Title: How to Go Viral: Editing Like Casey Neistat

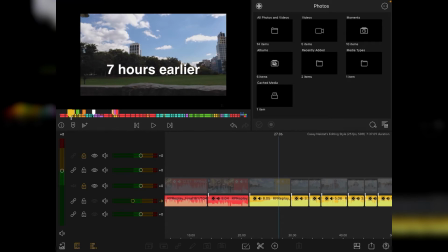255s
And you notice at this point the music builds up, and he's also doing another trope, which is a kind of flashback effect. And this is a kind of Tarantino-esque thing whereby Tarantino doesn't like to use the traditional 3-act structure and uses a more of a non-linear scripting setup.
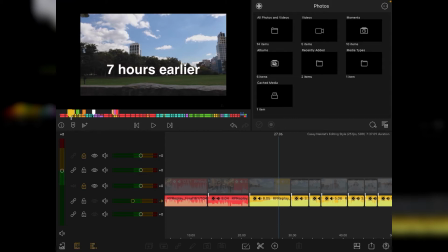273s
Casey's jumping from the 3-act structure into a more non-linear by going back to an earlier point in his video. I'm just going to pause here and point out that Casey tends to use these time-lapse videos to segue to the next part of the video that you're actually watching.
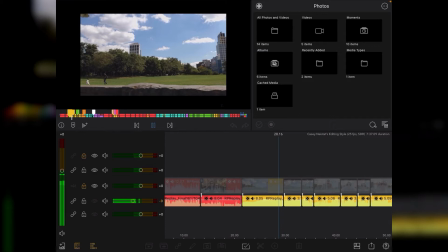290s
So you'll see throughout this video different time-lapses at different times of day to basically push the story forward and say, I'm going from this point to this point and I'm using a time-lapse to get you there.
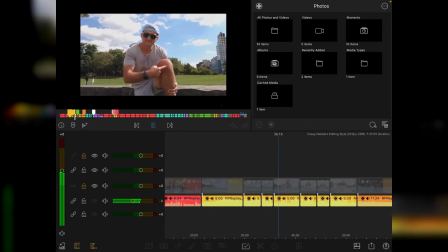305s Out on a morning run. I should hear back from the doctor today to find out if my running career is over or not.
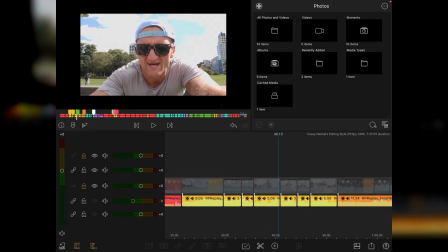313s
There's a few things going on here that you may or may not have noticed.
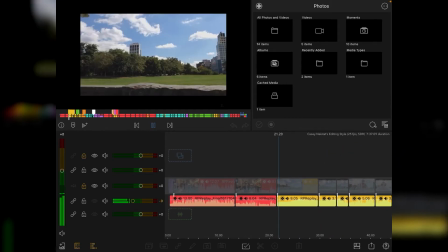316s
If I just rewind it a little bit, he's giving his exposition, which is 6 or maybe 7 hours early. And then you've got his traditional time-lapse effect, which then cuts to him running towards camera.
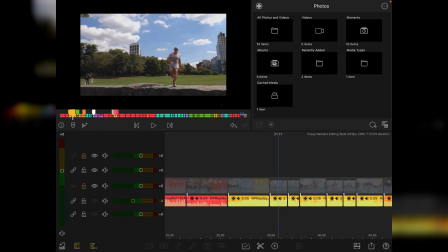335s
And here's the interesting thing. Watch once he makes the jump. Jump's been made. Well then, on to the next cut. And as you'll see as I've marked here, this is called a Texas switch.
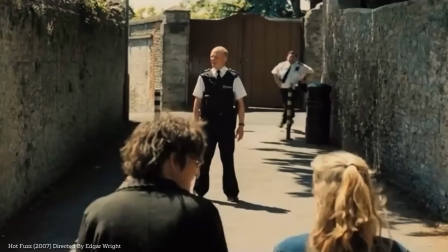351s
Let me show you a cool example.
Cut through there.
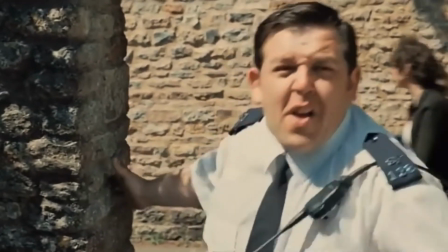356s Come on. Through the gardens. What's the matter, Danny?
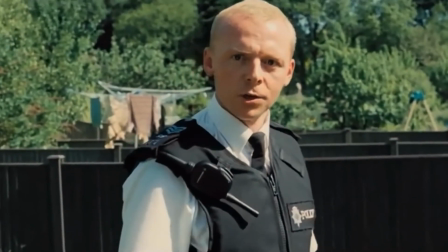361s You never taken a shortcut before?
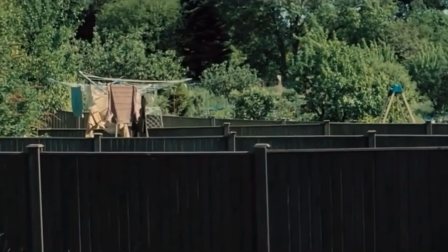365s
This is the essence of a Texas switch, whereby the actor does one part of the sequence and then is replaced by a stunt double who's hiding behind, in this case, the fence, or multiple stunt doubles, as you'll see here, which is done for comedic effect.
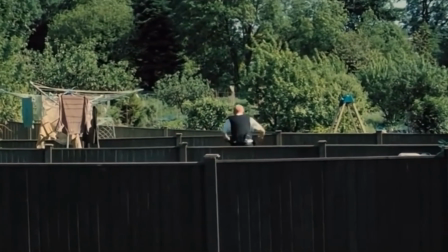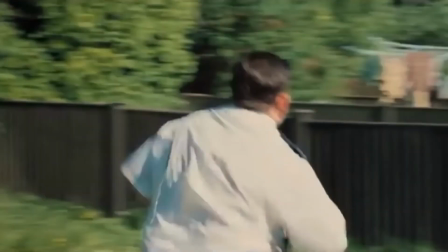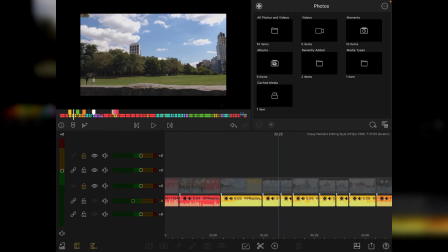393s
And then you're onto a completely different scene. This isn't the same scene. There's a cut here and then he appears. But see, if you actually look at the sky, you'll notice the clouds jump back the way. Whereas in the time lapse, the clouds are kind of getting pushed out the way.
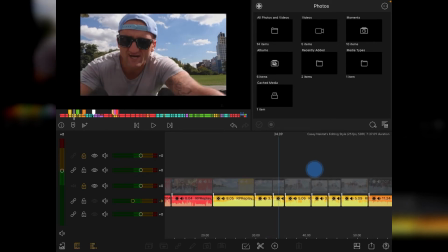409s
So he shot this at different points. And Casey does this all himself.
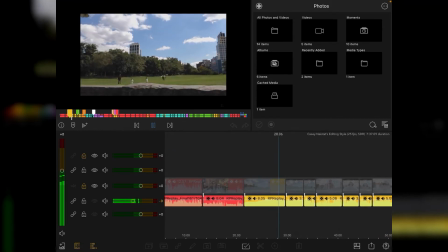413s
So we play it through. Time lapse, running towards the camera, ducks down.
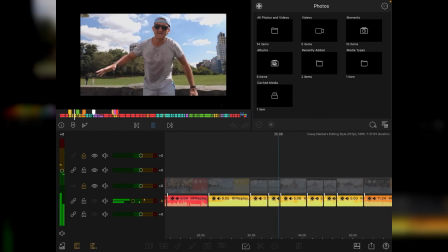422s
Different cut.
Out on a morning run.
I should hear back from the doctor today to find out if So again,
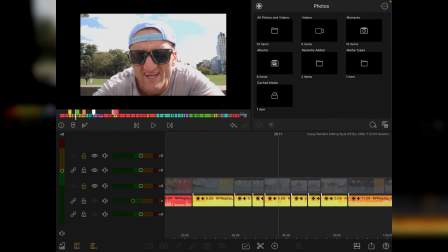429s
he's doing exposition and explaining what he's looking to get from his doctor later on in the day. my running And he's reinforcing the fact that his running career is important to him. And also, he's taking us to a different point in time, and it's part of the same narrative, but obviously he's in a completely different location.
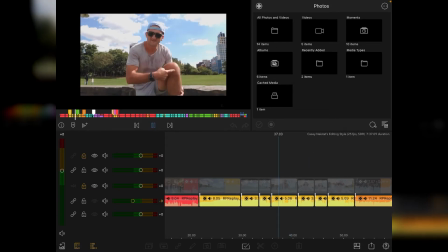448s
I'd probably guess it's part of Central Park or something in Manhattan. to find out if my running career is over or not.
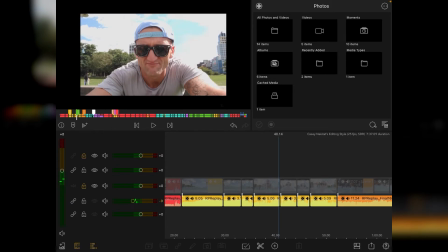455s
Another thing I should point out is he's probably filming this with his iPhone, and he is more concerned with getting the story out to you guys than he is about the aesthetics of the image. So you can see from the shot here that I've paused, the sky is very blown out, his face is exposed properly,
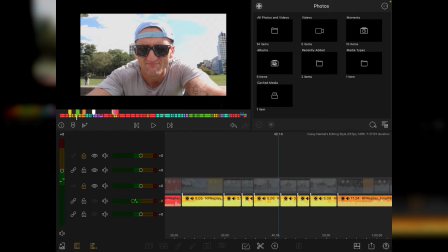473s
but you've lost all detail in the corner of the hat and also the clouds behind. Because as far as Casey's concerned, story is king, and the information he's imparting to you is more important than getting the actual scene perfect.
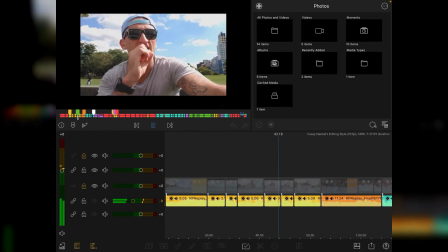488s I realize I probably shouldn't be running right now, but it's a little bit like the final moments of the Titanic. Just because you know the ship is sinking doesn't mean you shouldn't enjoy the last song by the string quartet.
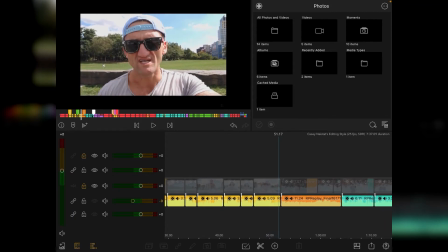498s
Now what we're going to move on to is a first of, I think, 2 or 3 pop culture references.